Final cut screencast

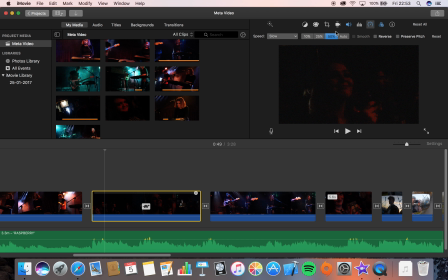Right. So this isn't actually, I've just noticed that now, that it isn't actually the speed, it's 50% of the original speed. Is it 50%?
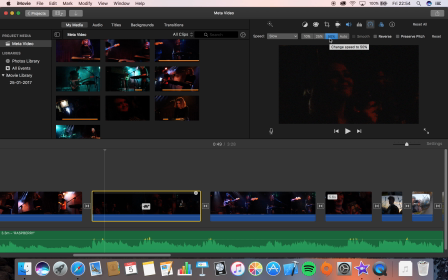So if we had 100 frames per second, on 50% it'd be doing 50 frames per second.
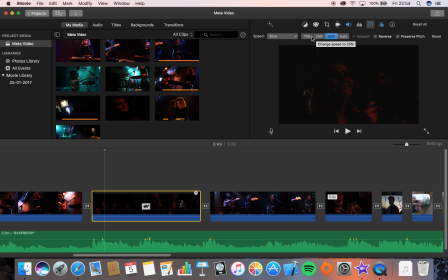On 25 we'd be doing 25 frames per second, and then 10 frames per second is what I'm thinking. Obviously when So, yeah.
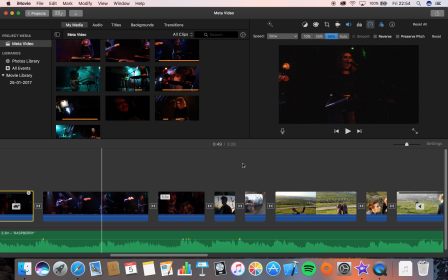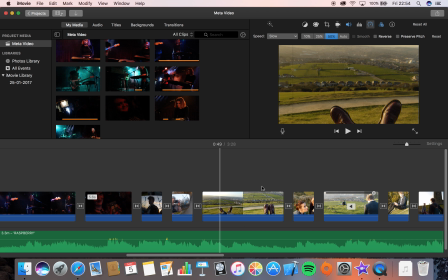For some videos I used image stabilization, such as on this one here.
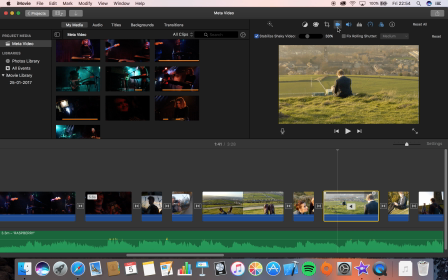We can see that by going into the camera shaker button and using the stabilization feature, because originally this clip was very shaky. If I find it,
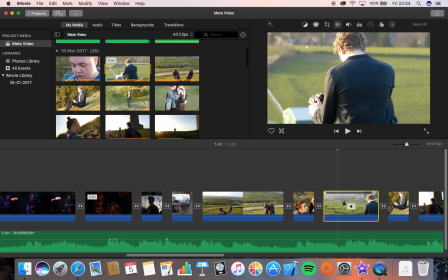like, as you can see just by me going through it like that, it is rather shaky.
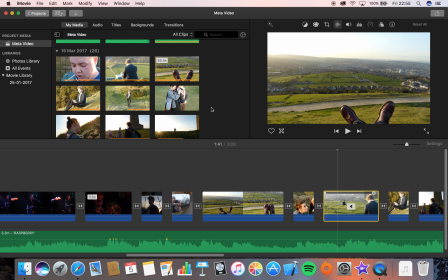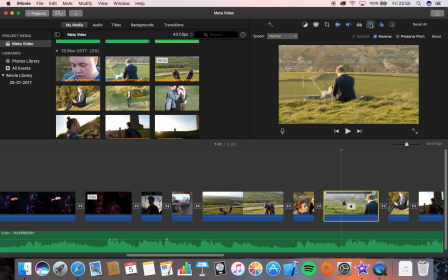And another thing I did on this was I actually reversed the footage, because here, as you can see, I zoom out.
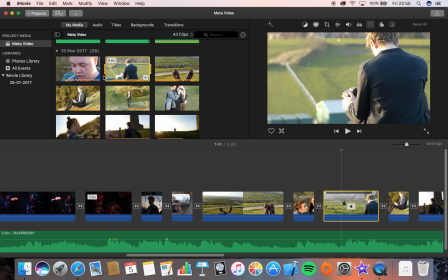This was so I could get the focus of it in when I'm zoomed in, and obviously when I zoom out he's still in focus.
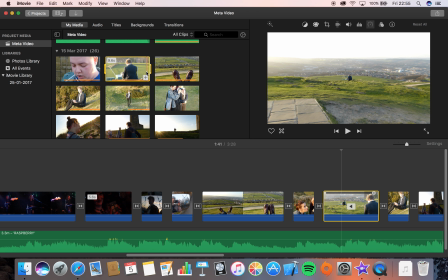It's just, and because I didn't want the moment to pass,
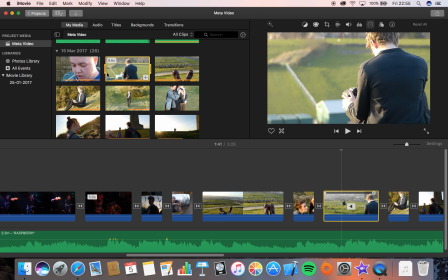yeah, I decided to get the focus zoomed in, then zoom out, rather than zooming in,
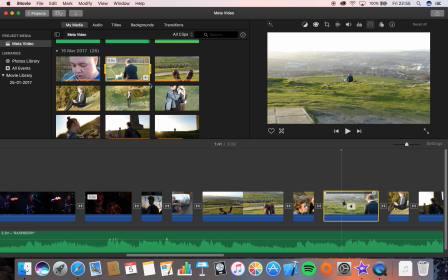getting the focus, zooming out, then zooming back in on him whilst recording.
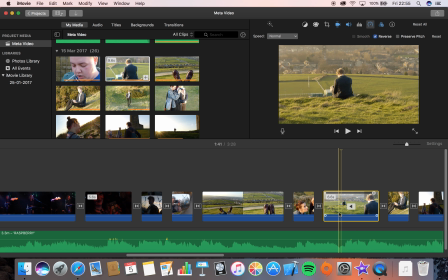So I simply just reversed this section of film using the reverse thing.
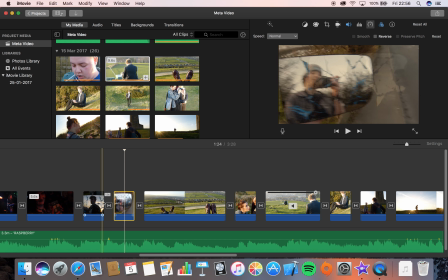For other clips, such as these two here, I decided to leave them
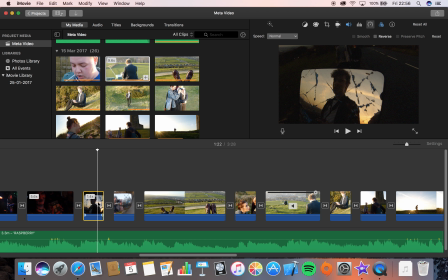shaky just because it gives it a more natural feel, and because the zoom isn't changing and it was on pretty much no zoom at all,
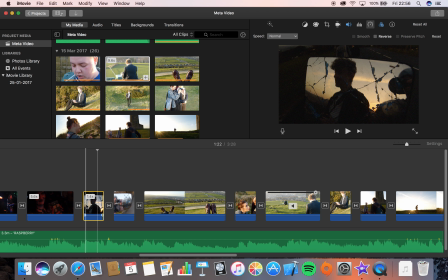there wasn't really much need for it. And also because we're walking, it keeps that natural walking feel.
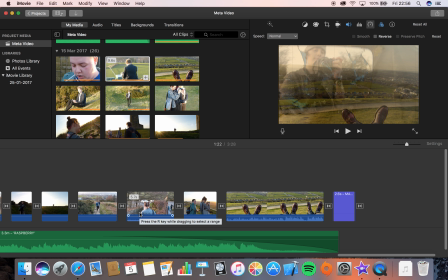On all but two clips, I decided to remove the audio so that no sound was made. In iMovie it's really simple, you simply just go volume and mute.
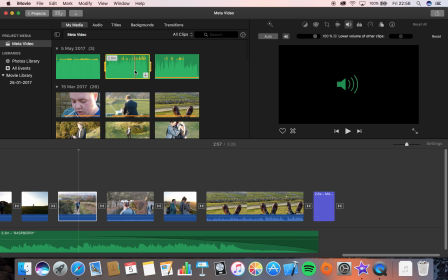I did experiment with using the detach audio entirely.
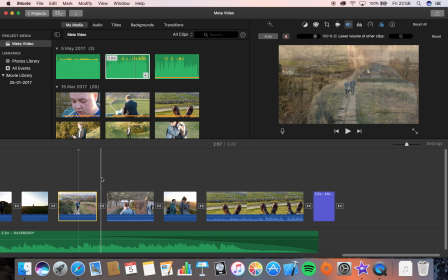So on some of the videos below, so you can actually right click and detach audio, so that the audio is now a separate entity to the video clip, which gives you much more control over the level, the fade in and the fade out of it.
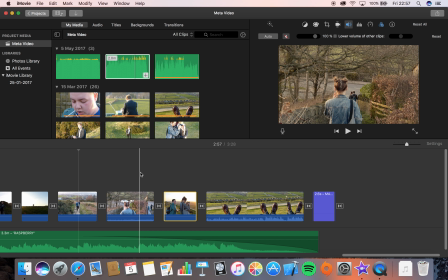But for me, for this scenario, it seemed best just to leave it attached to the video. And here I left this audio in because it gave it a bit more ambience.
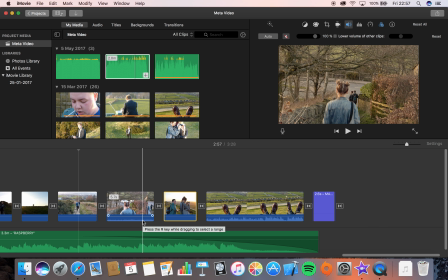Like you could hear the birds chirping away, the cars going past, and just the wind, which is a bit of a fluke if you ask me, that the ambience was so good, because sometimes it's pretty bad and just too much, if you get me.